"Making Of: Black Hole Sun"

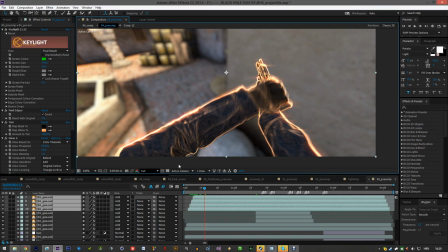16:54 Like the orange color looked really nice and because it's orange people are comparing it to Sinister's edit because he also uses like a lot of these effects on
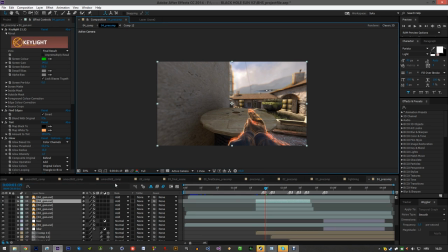17:05 view models and again like you know I'm following the logic of this
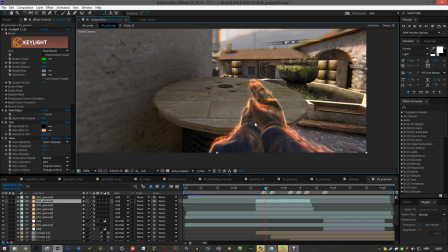17:10 edit like I use this like gun thing whatever and that's like the
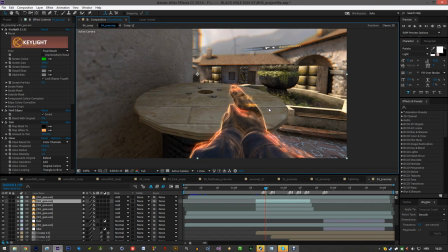17:15 only time you see it in like in my edit and like every shot is sort of unique for itself so yeah you know the basic stuff like tracked added rotation to this some of these are not like i
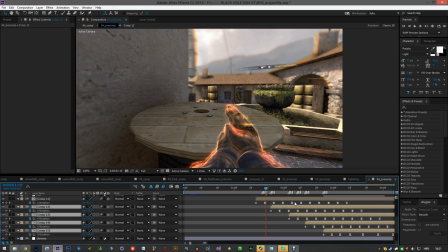17:33 didn't like just copy pasted them like for example these first i think first like okay actually maybe first four are the same and then the last one sort of gets slower by the end to sort of like make it look because the shot
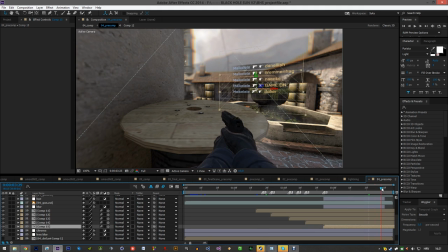17:48 like itself slows down so the swinging you know kill feed should maybe be slower you know those are like just like some things to
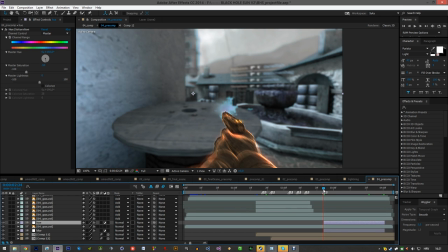17:58 like watch out when you're editing and here is like this sort of effect
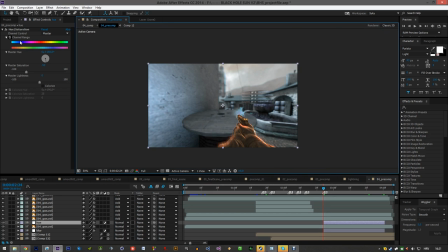18:04 that I did like completely random effect I just changed the hue to make it
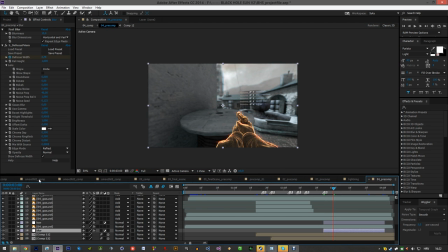18:10 look bluish and then like on top of that in the where
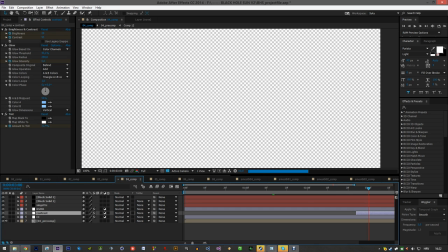18:16 is it here I added like some contrast and tint and yeah and glow
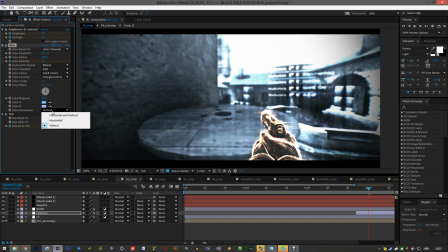18:22 and glow is set to vertical and you know to match the colors and whatever.
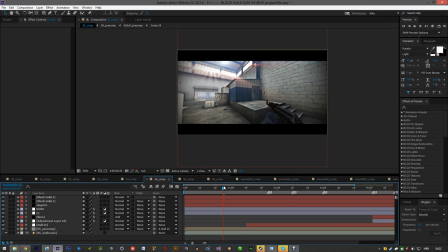18:28 And then the fifth clip has like these like sun rays coming out from like
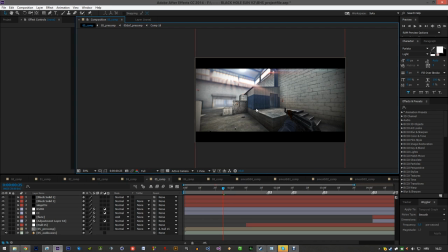18:35 these windows and the problem is in CSGO the Sun is positioned like somewhere around here,
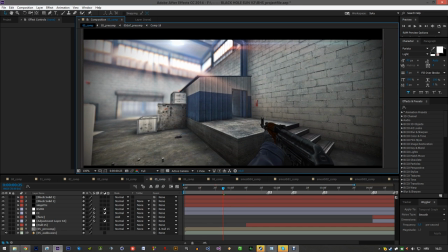18:42 you know, it's not there, it's somewhere like around here, but unfortunately you can't change the Sun direction and
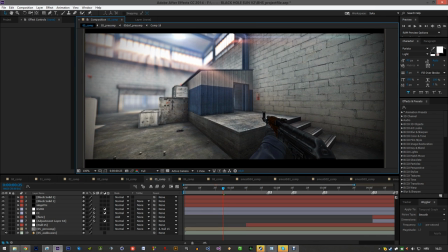18:50 considering that like this is a closed environment I sort of have my freedom on where the Sun could be but for example in in come
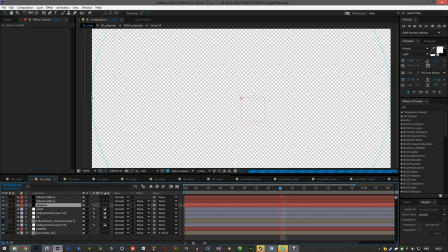19:02 on fucking save in the first shot the Sun actually comes like from around here
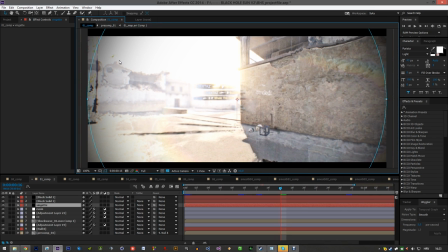19:08 and it would like it wouldn't make sense to me to let's say put it around here like in this corner like that that makes no sense
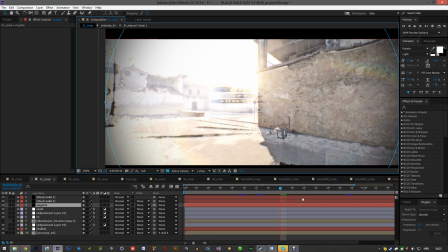19:16 at all like why the fuck that do the shadows point this way and the sun is like that way like makes no sense oh my god these
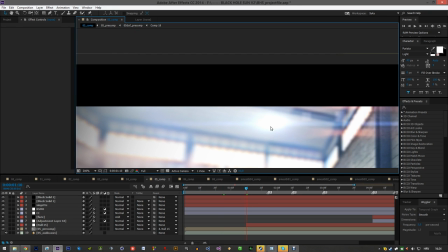19:24 flares were like so fucking painful to track because for the most time i just had to like manually move the null
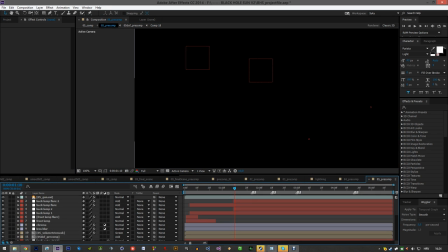19:33 to like be sort of on the fucking light on these lights and
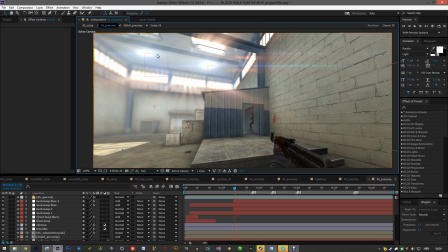19:43 then I realized that I don't really need to like have
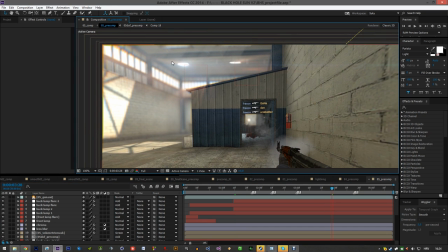19:49 it like for the whole scene like I tracked them here for the whole shot and then like I
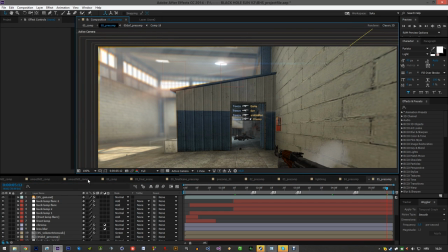19:55 realized when I like pre comped it when have black bars you can't even see
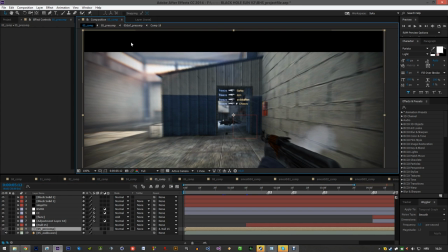20:00 the flares so to make it sort of like a proper camera these are the black bars and every time the light goes beyond the black bars it should like the flare should like decrease in brightness whatever